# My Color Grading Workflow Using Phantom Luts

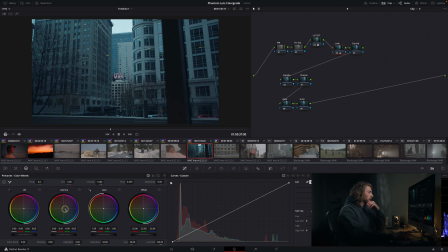And I really like in this really cool area and just pulling in a lot of these cool tones, this grunginess. And then you'll notice a lot of the times you get this really washed out look, and everything starts to feel kind of monochromatic.
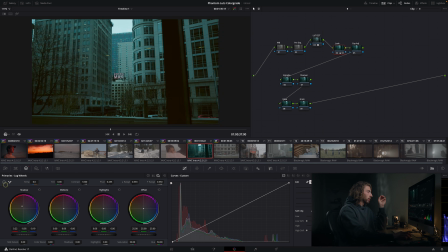So I'll go into the log wheels, which really select a little bit more acute parts of the waveform. And you can see right here, I mean, this is exaggerated of course, but in all these dark shadows, you're kind of neutralizing
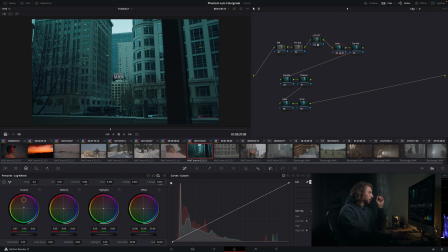that washed out blue look just a little bit, and then I'm selecting that range of where I want. You can see how it really pulls back that washed out look. And I'm just gonna pull in a little bit there, nothing too crazy.
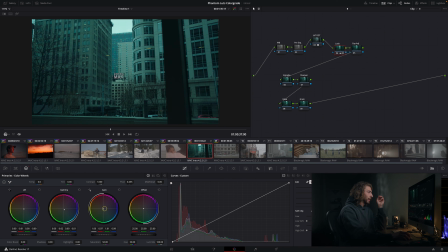But now in this look, we're adding in a lot more of this like grungy coolness and this green cyan, I don't know what you like, Chernobyl kind of look, let's call it that. And then afterwards, now that I've got the look dialed in, going towards this green area, that's when I'm gonna make this just dark.
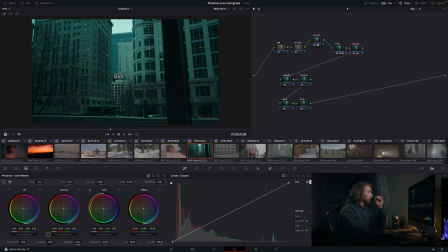Just bring everything down, my levels down. How do I wanna do that? I'm gonna start with probably the gain, neutralize that, and then pull that there. And it's just got this really cool dark look. Vignette, not even gonna use these.
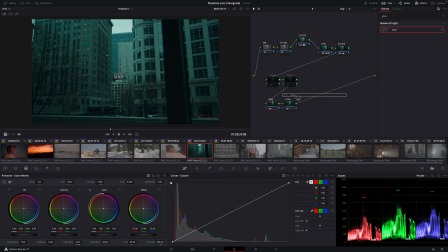Don't even worry about that. And glow, in this shot particularly, you really see the effect that glow has.
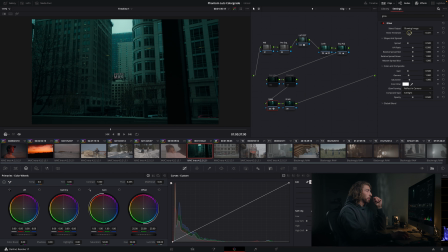When you've got the threshold up there, you can see it just come down from the sky down into the city. It's actually kind of really fascinating for me. Maybe it's because I'm a nerd, but I like what I'm looking at here is this gradient on the building. I kind of want to split that with this nice glowing threshold.
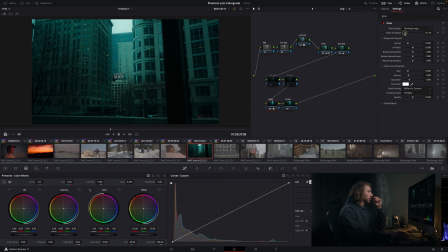You can see how like halfway through, I like how it adds this gradient and this contrast, and that's where I'll probably bring it right about there. Go back to the blend. Go crazy there.
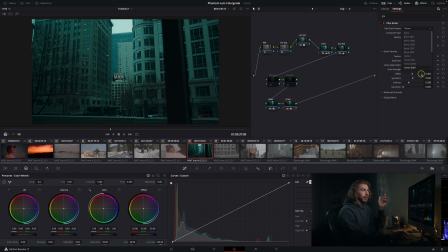Bam. Grain, same thing. I should honestly just keep that on my power grade because it's every single time. It's every time. Bam, there we go. It's such a cool...
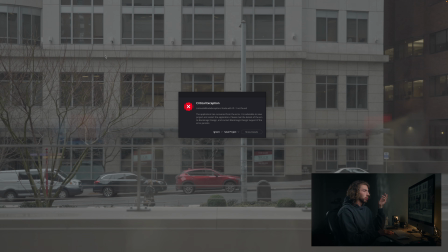What happened? What happened? I'm not even in Premiere.
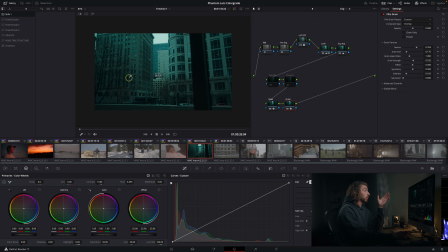And we're back. That's weird. I don't know what happened. And then a lot of the times, once I dial in this look that I want, I've got these 4 scenes from Seattle. I'll select them all, I'll apply the grade, and it just looks, wow,
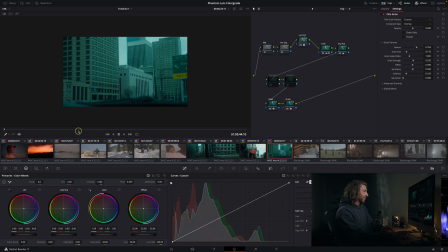This is the first time I'm grading these, and I like this. I've always loved creative looks and gone a little bit more towards the colorful side of things instead of a traditional straight how you see it in real life kind of thing. So this is the first time I've seen these, and I like the look of them. I've never graded that before. But that doesn't matter. And a lot of what you're looking at here is FX6 footage that I've been going through just because I love my FX6. But prior to having the FX6, as all of you know, I shot on the Pocket 4K, and I just was struggling all the time to color grade on the Pocket 4K without it like breaking apart and looking muddy. And then I finally found Phantom Luts. I had heard it over and over again, and I was like, I don't need Luts, I don't need Luts.
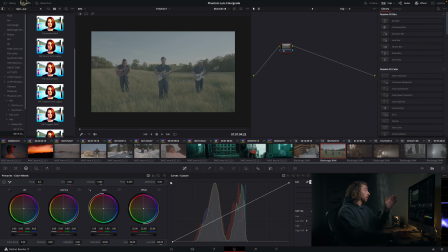And then I got a hold of them, and I mean, you can let's just do it on these as well. Apply that same node tree. You go in here, Pocket 4K, and then literally just one click, it already looks beautiful.
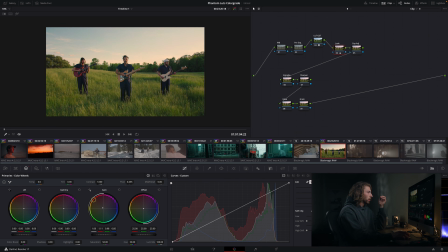And then you can add in your look some warmth, however you want to do that. This is obviously very expedited, a little bit of cool in the shadows. Let's just do that node, the look node, glow, and grain.
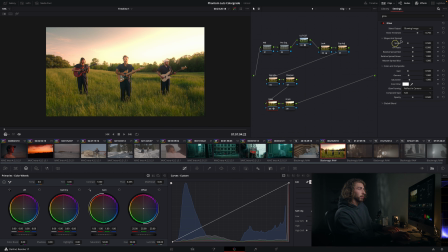That's not how you spell glow. Glow and grain, and just see how much better it looks.